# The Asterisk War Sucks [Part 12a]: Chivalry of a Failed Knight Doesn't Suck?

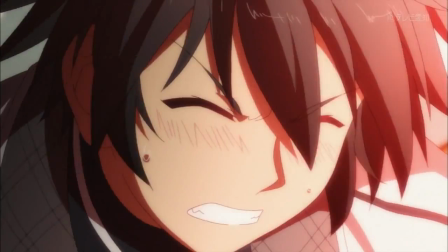[8:14]
And then when Stella gets all pissed off and is ready to blow the roof, Iki disarms her by telling her that she's beautiful, causing her to set off the sprinklers.
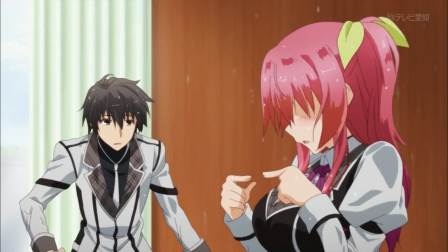[8:22]
If you can't read the symbolism here, she literally gets wet.
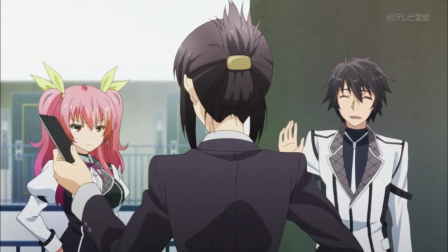[8:26]
So in the midst of learning the dumbass reason that they have to share a room and watching them argue like the kids they are,
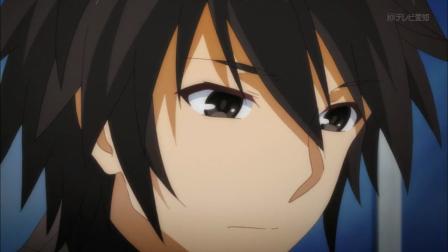[8:31]
we are told that Iki is in fact the lowest ranked magic user in this academy, and has thereby earned the nickname of the worst one.
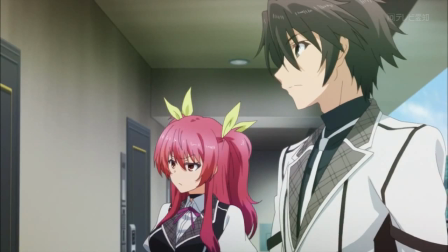[8:39]
However, when the principal suggests that they have a sparring match as a way of settling their argument over Stella's overbearing demands,
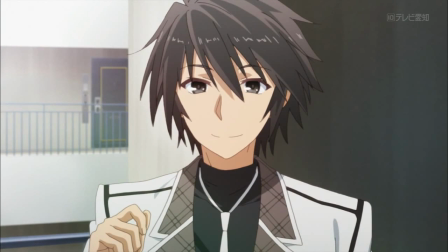[8:45]
Iki seems rather confident in his abilities and states that he's working very hard.
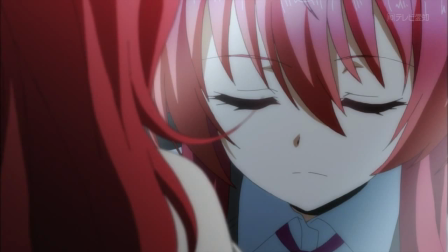[8:50]
This comment strikes a chord with Stella, who starts reflecting before their match about why she decided to become a magical knight,
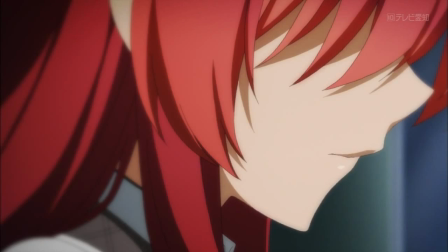[8:56]
to be able to protect her fledgling nation, and on her vow to learn how to control her powers no matter how hard she has to work.
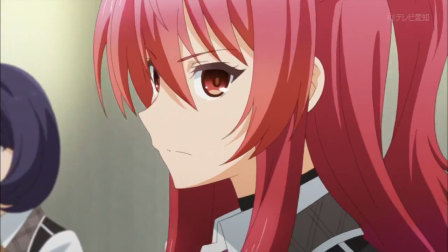[9:02]
In the lead up to the fight, we watch a flashback and listen to kids talking in the halls to inform us of how Stella is regarded by her peers.
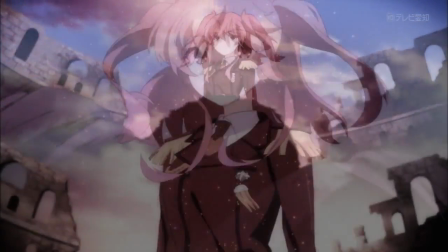[9:10]
Everyone thinks that her life must be easy because of her natural talent and her status as royalty,
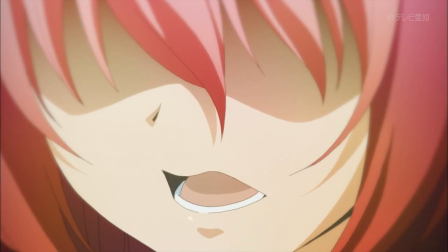[9:15]
which pisses her off because no one appreciates the hard work that she puts into perfecting her craft.
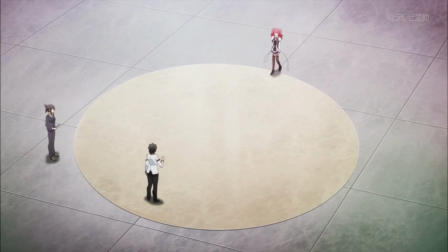[9:20]
What this is all building up to is a fight scene which takes on a bit more meaning than a simple spat over some dumb fan service.
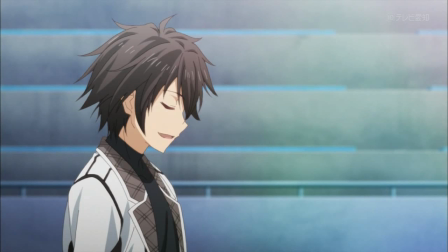[9:27]
Now it's turning into an ideological battle. Both characters have something to prove.
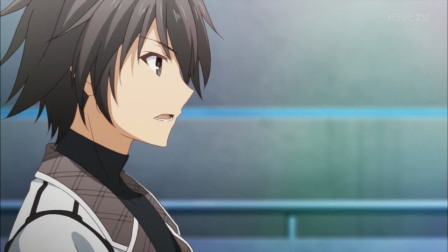[9:33]
Iki that he can compete with the best fighters in the school despite his incredibly low ranking,
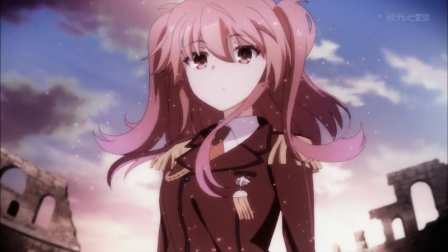[9:37]
and Stella that her hard work, in addition to her natural talent, has gotten her into the position that she has today.
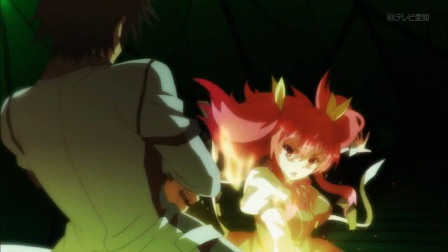[9:43]
Just like in Ass War, we then launch into a big dumb fight scene with some pretty lackluster choreography.
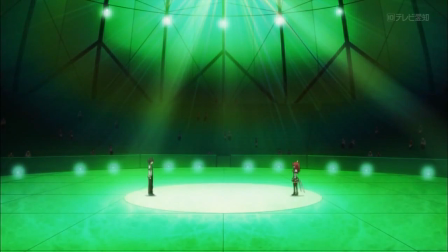[9:48]
However, there's a lot more going on this time. For starters, the color design changes to reflect the tension of the fight, and to put more emphasis on the characters.
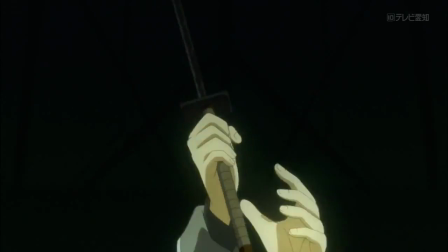[9:56]
In spite of both fighters using swords, their weapons actually look pretty different, with Iki carrying a katana and Stella carrying a golden flaming broadsword.
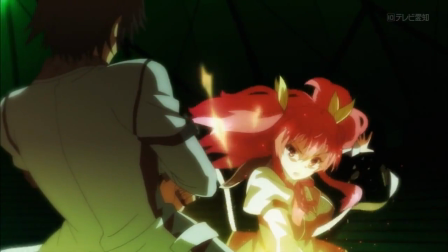[10:05]
After taking her first swing, Stella explains one of the unique aspects of her attack,
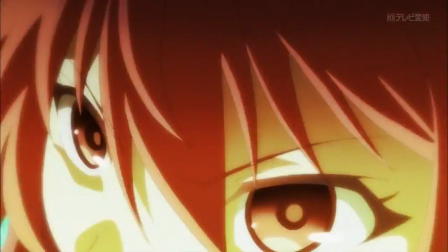[10:09]
that it burns at 3000 degrees Celsius, and that Iki would be in trouble if he took it straight on.
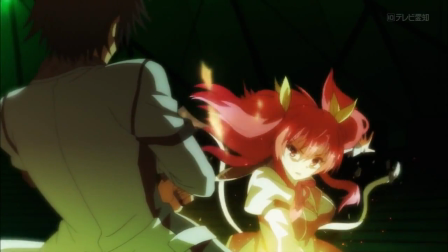[10:14]
While this method of communicating the sword's power to us is kind of lazy,
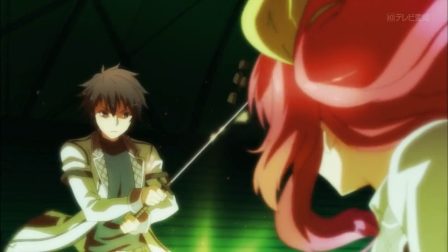[10:18]
it at least allows us to understand the circumstances of the battle, and whether or not getting hit would actually mean anything,
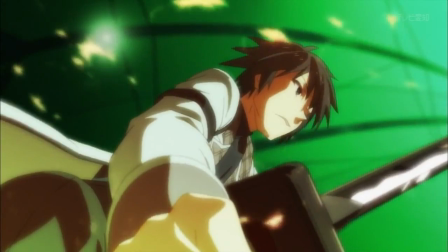[10:24]
in contrast to the fight from Ass War.
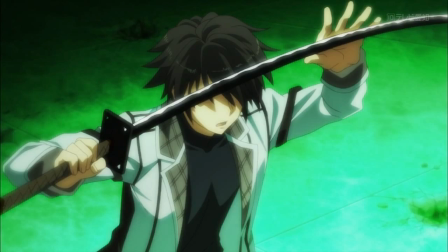[10:26]
After Iki spends a minute dodging and blocking Stella's attacks, he compliments her on the training that she must have undergone to master these techniques,
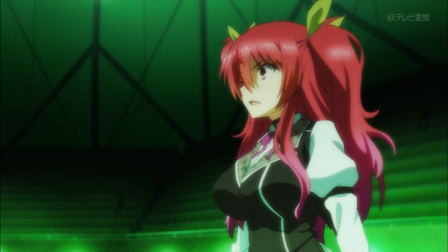[10:34]
and then states that he's already seen through her attack patterns.
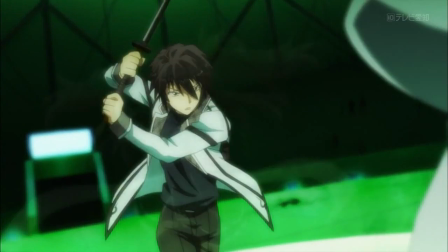[10:37]
He then retaliates, and for a brief flash, we see an image of Stella overlaid onto him as he makes his attack.
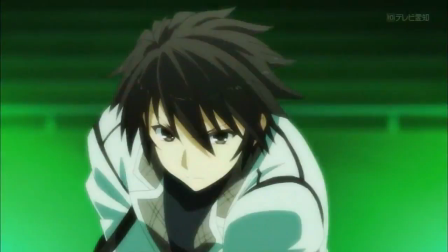[10:44]
This ingenious visual cue immediately communicates to us that Iki is copying Stella's techniques.
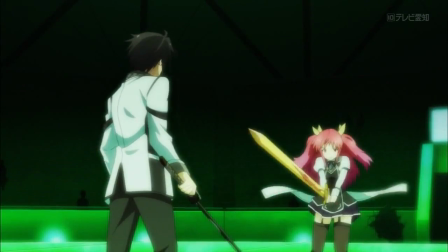[10:50]
Consider that we otherwise wouldn't have known what Iki's regular sword style looked like in comparison to hers to begin with.
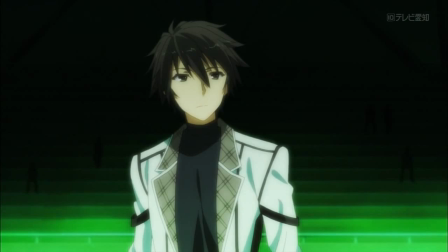[10:57]
We now instantly have a strong grasp of Iki's technique, that he copies the abilities of his opponents by studying their moves.
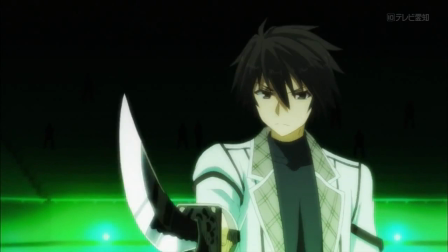[11:03]
He even sort of esoterically explains his methodology by stating that you can understand the root of anything if you trace it back through the branches and leaves.
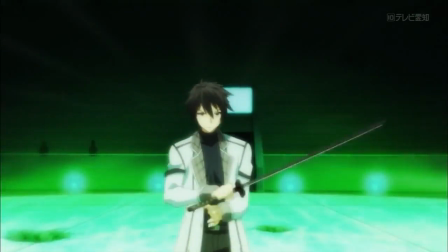[11:12]
Iki then turns the tide after Stella tries to change up her strategy by using a move which is uncharacteristic of her.
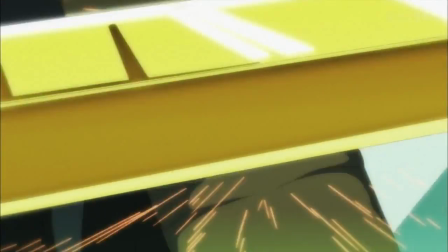[11:18]
Again, we only really understand this because Iki explains it, but at least we do in fact understand it.
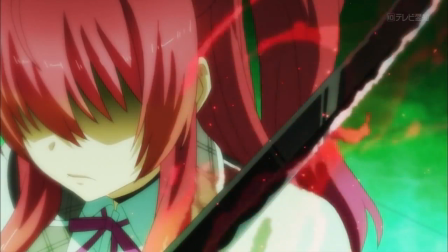[11:24]
Iki's turnaround doesn't work out though, as his sword is unable to cut through Stella's magical force field.
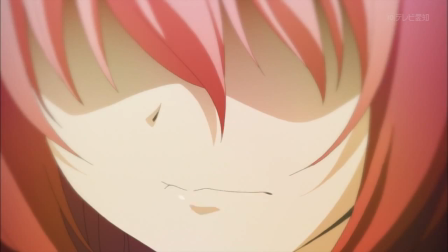[11:29]
This is kind of an interesting moment for each character idealistically. Whereas Stella was hoping to use this match to prove the reach of her strength beyond her magical abilities,
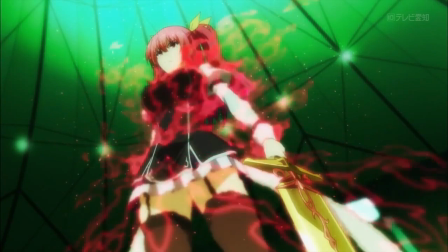[11:38]
she ends up in a position to seize victory only because of the strength of those abilities.
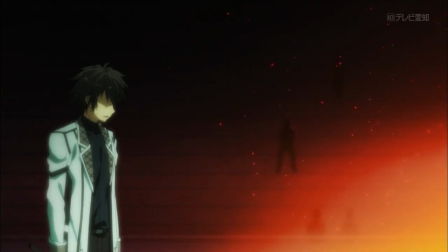[11:42]
Whereas Iki, who wanted to prove that he could win against a powerful opponent regardless of his lack of magical strength, is primed to take home the moral victory while losing the match.
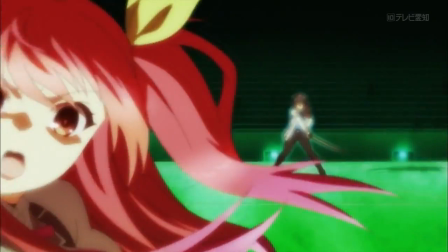[11:51]
From this position, both characters have failed at what they set out to do, but then Iki pulls his magical power out of his ass and manages a victory.
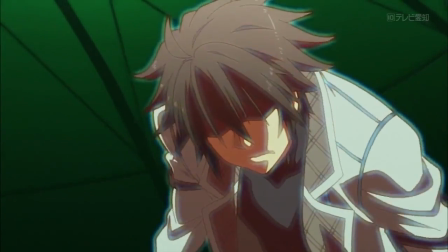[11:59]
His fighting style, it turns out, is all about studying his opponent until the moment that he knows how to beat them,
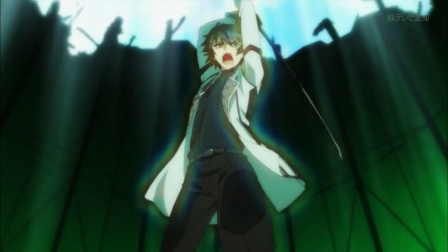[12:04]
and then unleashing all of the magical ability that he has in a single minute and striking them down.
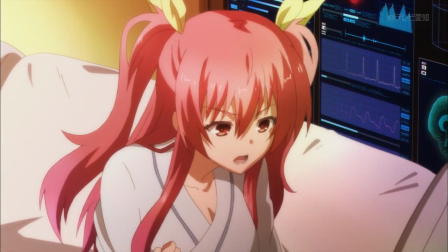[12:09]
Later on in the hospital room, Stella demands an explanation for Iki's bottomed out ranking in comparison to his obvious skill.